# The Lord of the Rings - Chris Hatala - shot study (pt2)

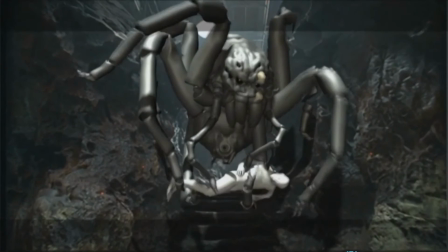[7:49]
The idea behind the animation of Frodo is just basic overlap and reacting to the impact
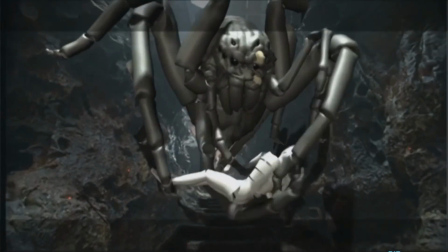[7:58]
of different body parts but I like how
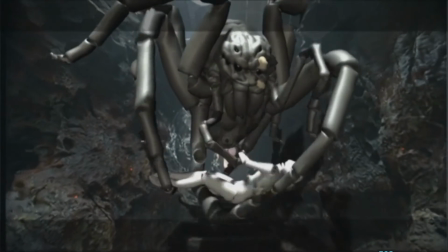[8:03]
he animated him before this part where
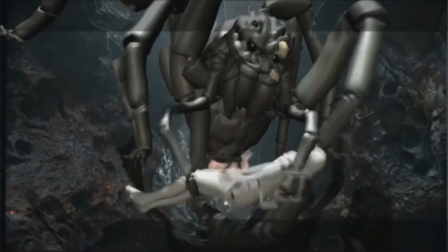[8:09]
the web is holding him and everything just basically rotates
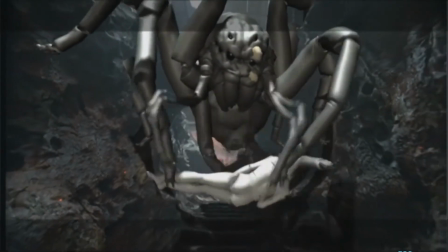[8:15]
at the same time almost here he has some beautiful offsets to the body
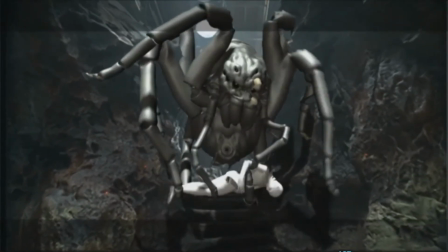[8:20]
and everything is animated separately so look how
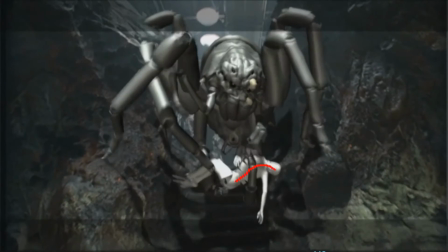[8:27]
his spine is rotated here it's
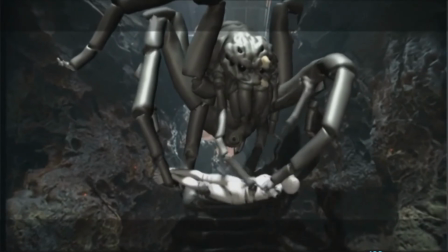[8:36]
a beautiful beautiful work by Chris in this shot and
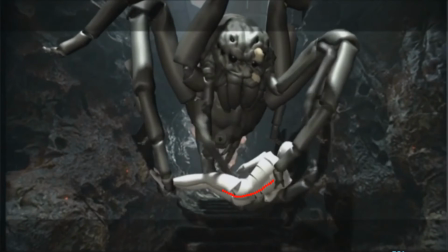[8:42]
here is the same as he's pushing his back and pushed already the arm that way with his leg the
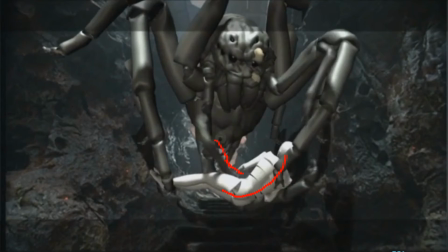[8:58]
hips are still not rotated and then she keeps pushing him with
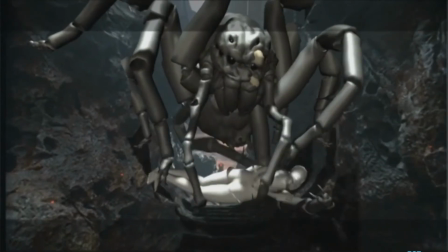[9:03]
this leg around and
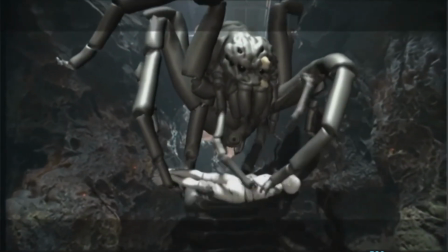[9:10]
the whole time the head is overlapping while
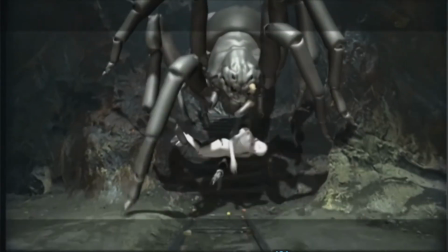[9:16]
still keeping it clear enough with beautiful silhouettes
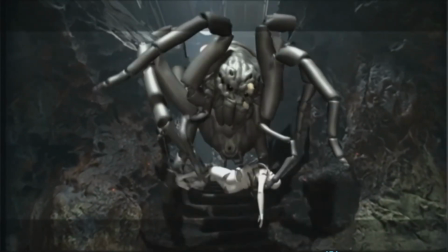[9:22]
also it's interesting because subconsciously animators add things even not subconsciously but maybe i would say on a subconscious level animators add things that invoked invoke a specific feeling
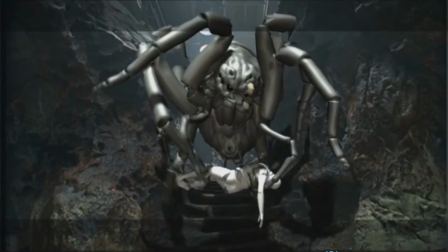[9:40]
because animators are artists and there's a lot in someone's animation shot that you can break down and find and to me it's interesting because the for example the motherly aspect in this shot
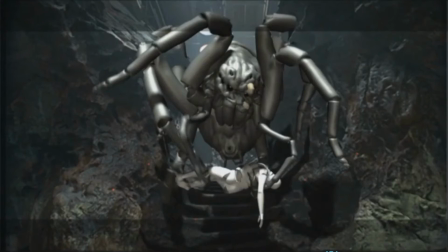[10:01]
But Chris was looking at reference and used reference from La Pieta, Michelangelo's La Pieta. How cool is that?
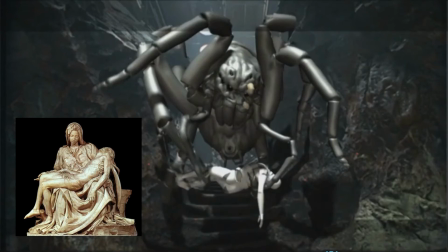[10:13]
If you don't know what La Pieta is, it's this.
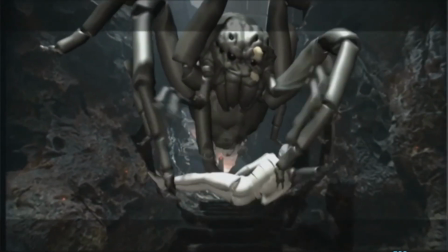[10:20]
Yeah, so these are really interesting and I wish I knew more about the reference that animators use in their shots.
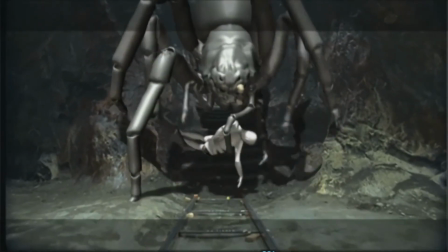[10:27]
So let's take a quick look at the spider as well. what I find really interesting is that every
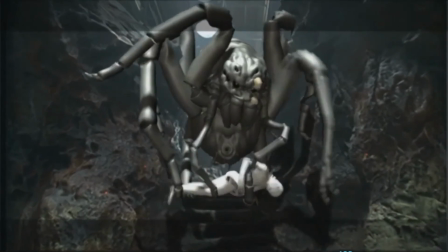[10:37]
time she is climbing the wall look
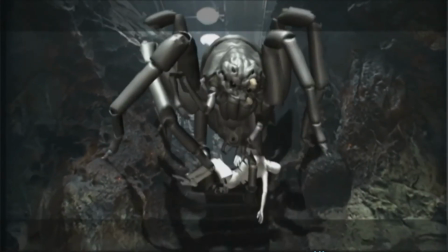[10:46]
at the transference of the weight the
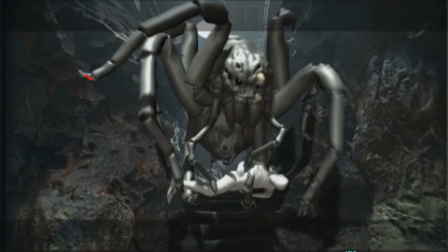[10:54]
moment she's pushing this leg to the wall the body is reacting and
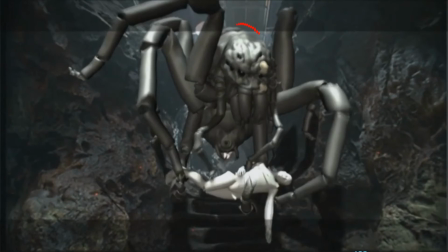[11:10]
the body is rotating that way and you can see this i don't know if i can call this a shoulder but
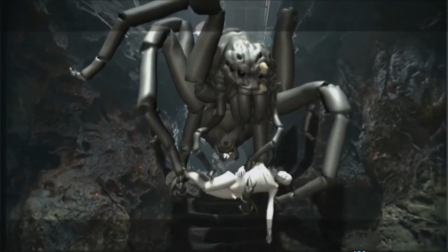[11:22]
this is basically moving as well and the mechanics of this shot is very really interesting
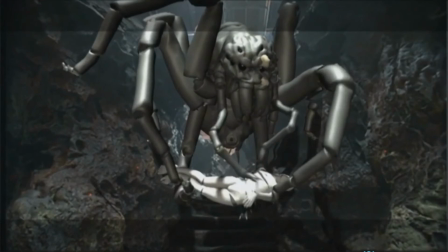[11:31]
as well because this whole motion is very complicated
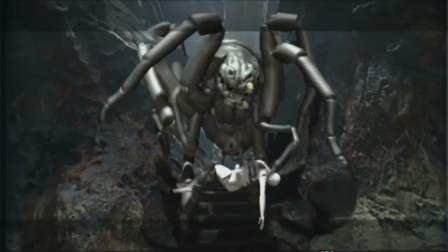[11:42]
and everything is constantly moving nothing is dead on the screen so
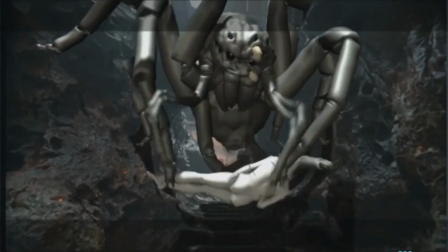[11:51]
sister she's trying to keep balance here because this part
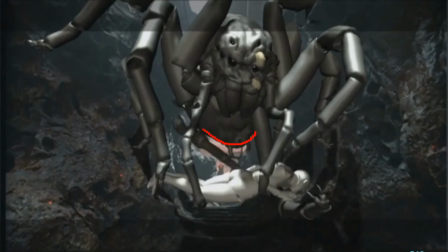[11:57]
at the back where the The web is coming out of, like here, this part that I'm painting over,
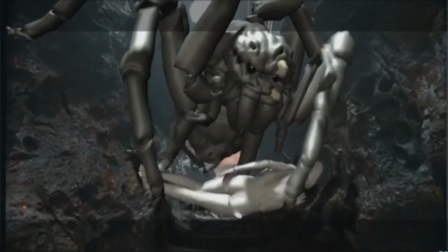[12:10]
is constantly moving back and forth,
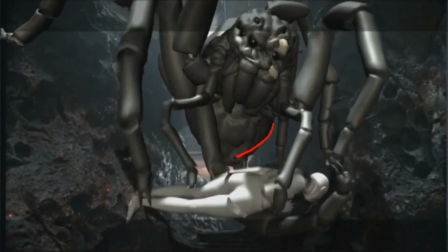[12:18]
left and right, as he's spreading the web.
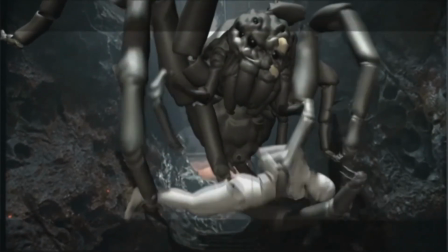[12:23]
and the whole time with great offsets the head
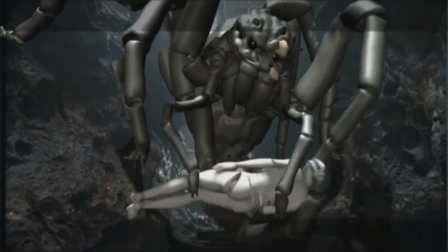[12:29]
is counter rotating to that as
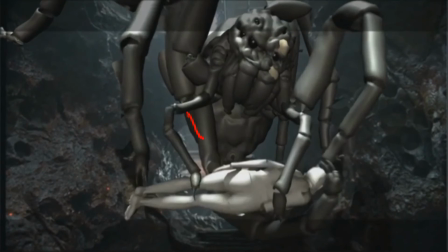[12:35]
you can see here so when the this is rotated that way so this is rotating this way. If I go back to this frame, the
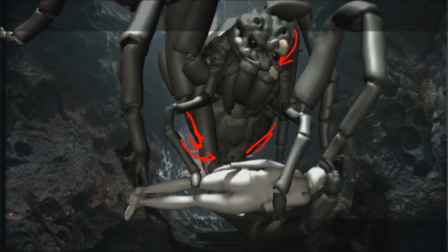[12:57]
body is rotating this way and the head is rotating that way.
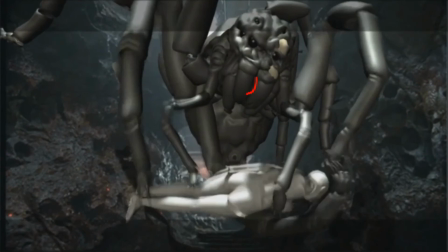[13:02]
This is beautiful and the little details of her, I don't know how to call them teeth, they're constantly like opening and closing and moving with beautiful offsets so it feels so creature-y
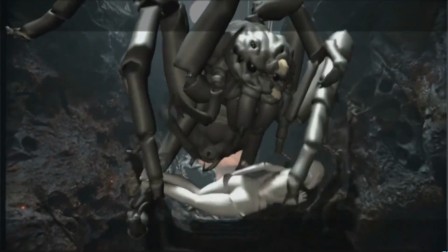[13:17]
and so disgusting at times but this was the purpose like it's a spider and
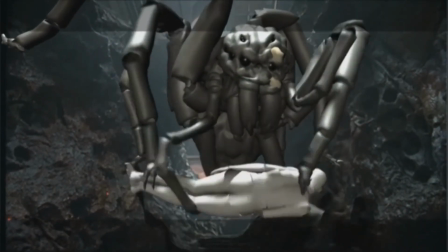[13:25]
yeah I think the biggest thing I get from this is the great body mechanics and how challenging
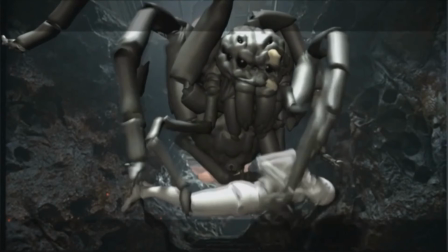[13:33]
it must be to control so many legs and of course the
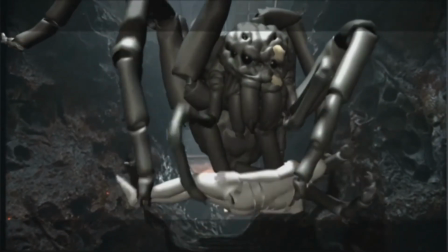[13:43]
biggest thing I think it's the animator is moving everything nothing stays
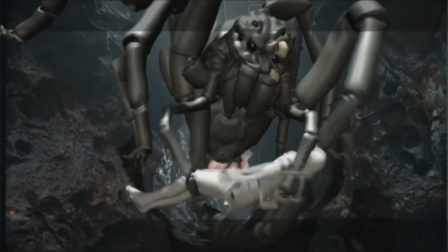[13:48]
dead and everything works together so when
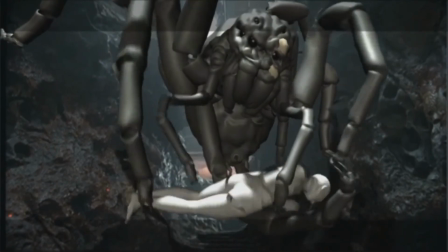[13:55]
the back of the body is rotating that way the head is rotating the other way when
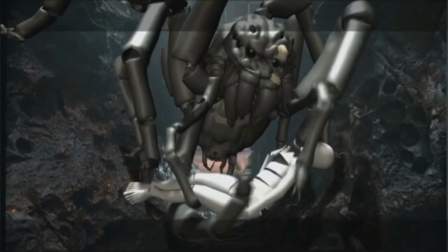[14:01]
these legs are pushing it will affect the body
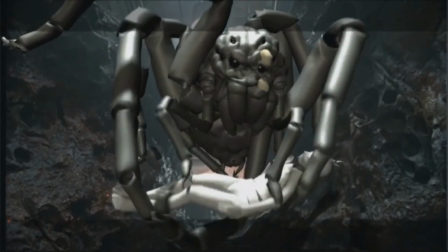[14:06]
and this is beautifully done by Chris Hattler in this shot and
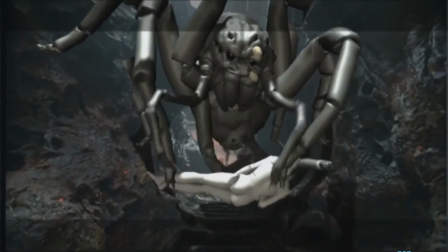[14:12]
another big thing is that like I mentioned before is that he controls what we see where
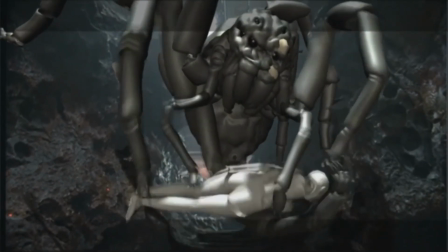[14:18]
we look at as viewers and I really
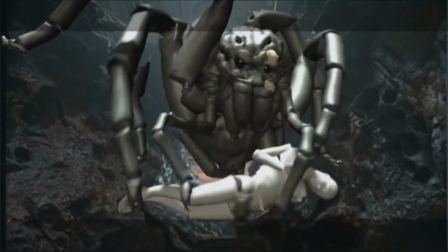[14:28]
admire the animation of this shot and I hope I can animate cool
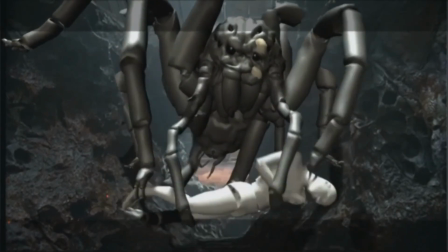[14:34]
creatures like that soon it's
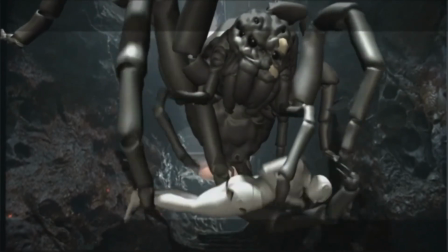[14:42]
a great privilege to work in a movie like this at least in my perspective yeah
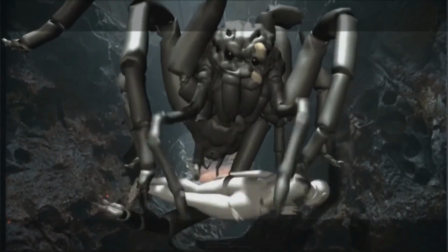[14:54]
I try not to make this so long but I
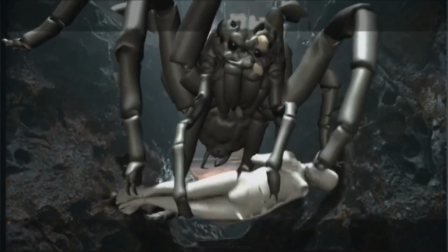[15:01]
like also how the spacing of the legs work so here like this
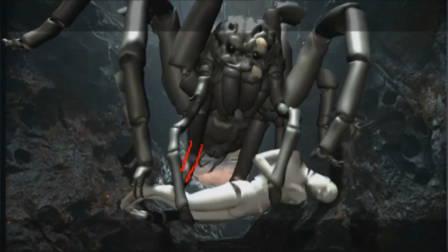[15:09]
leg I'm looking at now this leg speeds up pops
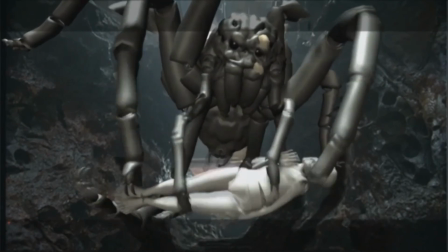[15:18]
and then almost
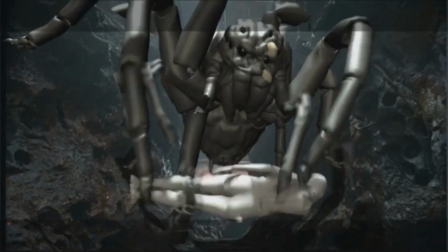[15:23]
linearly it moves around body spreading the web
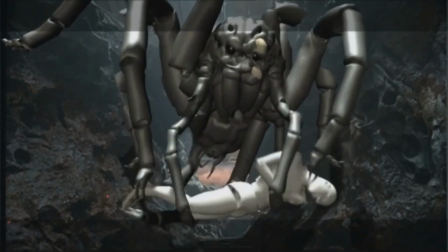[15:29]
these little things are constantly moving
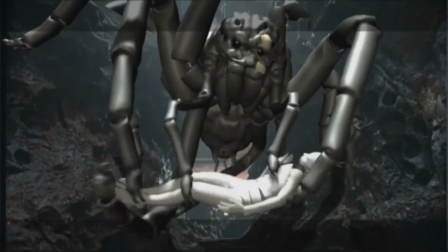[15:36]
and pushing the web out handing it to the other legs this